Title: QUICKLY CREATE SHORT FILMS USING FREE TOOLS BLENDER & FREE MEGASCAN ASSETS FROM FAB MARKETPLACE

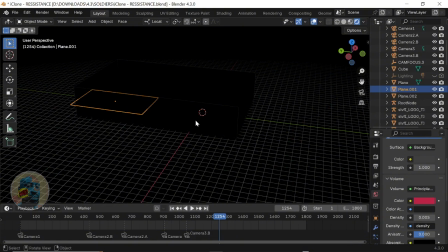12:23 So I can't see anything from outside, right? I have to go inside the box to be able to see what's happening. So I'm going to zoom in, and so we can get a clearer view of what the lighting and what everything put together looks like.
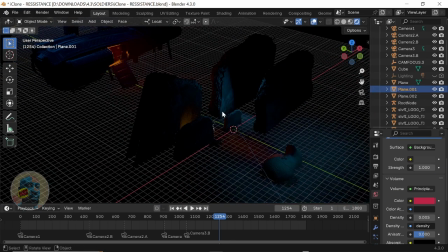12:36 So this is what it looks like currently now with rendered mode. The issue, I know that the overlays are really making things horrible. So I'm going to turn off the overlays. So the overlays are like, if I click on anything, like for example, if I want to select this, the overlays are what allows me see when something is selected,
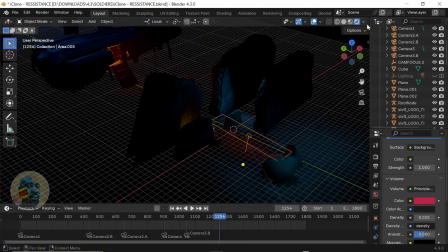12:51 right? But I have to turn it off for me to see the beauty of this thing like from afar. So I'm going to just turn it off by clicking this icon up here, overlays.
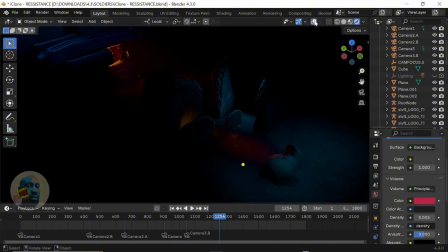13:00 You can use the shortcut Shift or Z, but I just click it, right? Now you get to begin to see, get an idea of what the scene looks like, right? You can see the story I'm trying to tell. So the ship, this mysterious ship in a dark place, right?
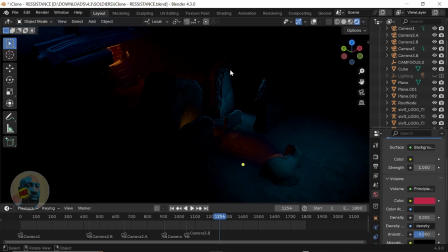13:14 Dystopian place. And if I want here to be a bit lighter, I can just reduce the density of the fog and you'll be able to see more details, right? But I think I like it like this dark and horrible and mysterious. Like I like the whole darkness and mysterious. We can play with the density and see what it looks like later. But now this is just what it looks like. This is where I left the settings.
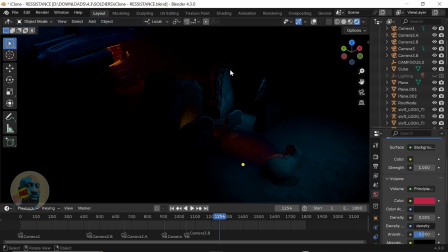13:33 And yeah, so um the ship has landed, the door is open, the light from inside the ship is playing out red, so we don't know if it's danger or we should go in.
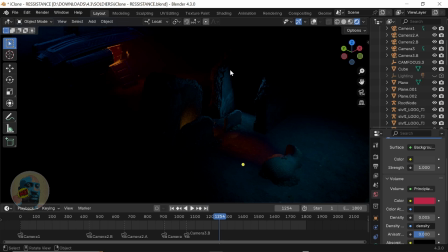13:46 It's the only light source in the scene, and in the game world we use this to direct players to anywhere you want them to go to, right? So if this was a game and you're in this dark, all these dark places, you wouldn't want to go there, right? You want to go to that ship because you feel like there's an answer there. The light looks man-made, so be it alien creature,
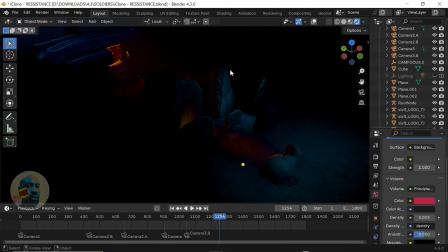14:06 something is in that light looks like is in something is in control of it, and you rather be in that ship than be outside here, right? If it's not your home, right? So those are the things. Lighting is part of storytelling for you in a scene, and you need to mind how you like kind of use them in a way to guide people
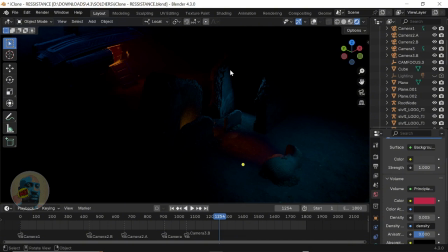14:25 towards an object in the scene or where you want them to go to or what you're trying to tell should just be your light to be able to do that for you as quickly as you can. Yeah, so yeah, this moonlight is awash everywhere, and the light from the ship is now the only thing disturbing that whole presence.
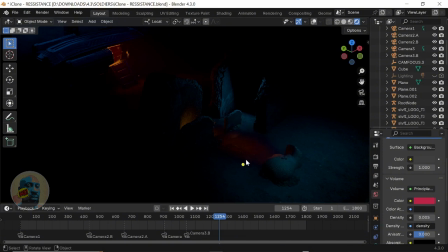14:44 So yeah, so I wanted those two, and I tried to make sure I use cyberpunk colors, which is red and blue or teal. Yeah, so That's about the lighting I use. So now we're going to zoom into them, like the scene itself.
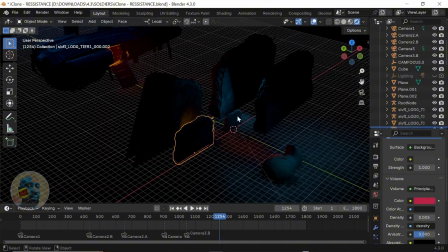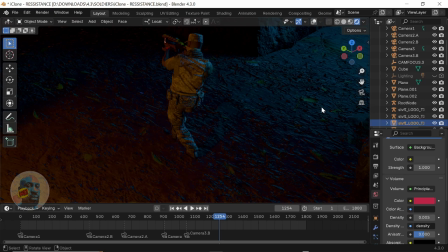15:07 So now we've zoomed into the scene. We can see our soldier uh, aiming his gun at something, which is the robot in the distance. And the whole story is about this lone soldier who is trying to sneak up on this robot, either to hijack the ship or blow it up.
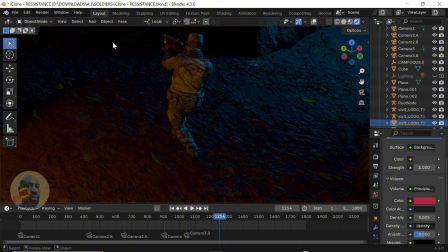15:21 We don't know because that's as far as my story I could tell. The story I created well ended, right? So yeah, so and the lights, natural lights, the moonlight and the lights, the artificial light are all awash with his body, just to give it that cinematic depth.
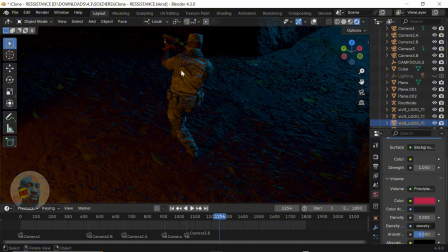15:39 And not only that too, so apart from the lighting, you also use like depth of field of your cameras to kind of like play a bit of trick just to keep the audience like focused on what you're trying to um tell them, right?
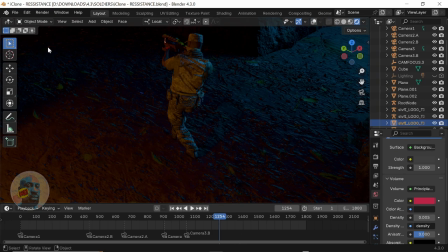15:55 So yeah, so I'm going to just go to my camera view. Right now we're looking at it as our user. We're in the user perspective, right? We're not in our camera mode, and I already placed my cameras around. But let me just navigate around, rotate around for you to see the scene before we go to camera mode.
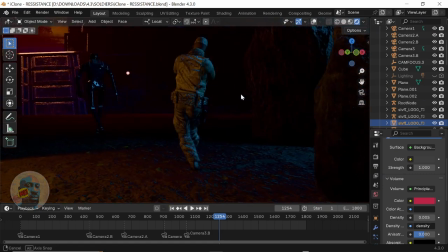So now I rotated the camera so you can see the robot is walking up to the ship. The highlights are nice.
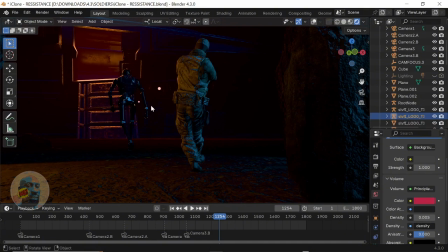16:26 I didn't get lighting properly everywhere because it was a bit the scene is dark and I needed to be able to separate the robots from the background.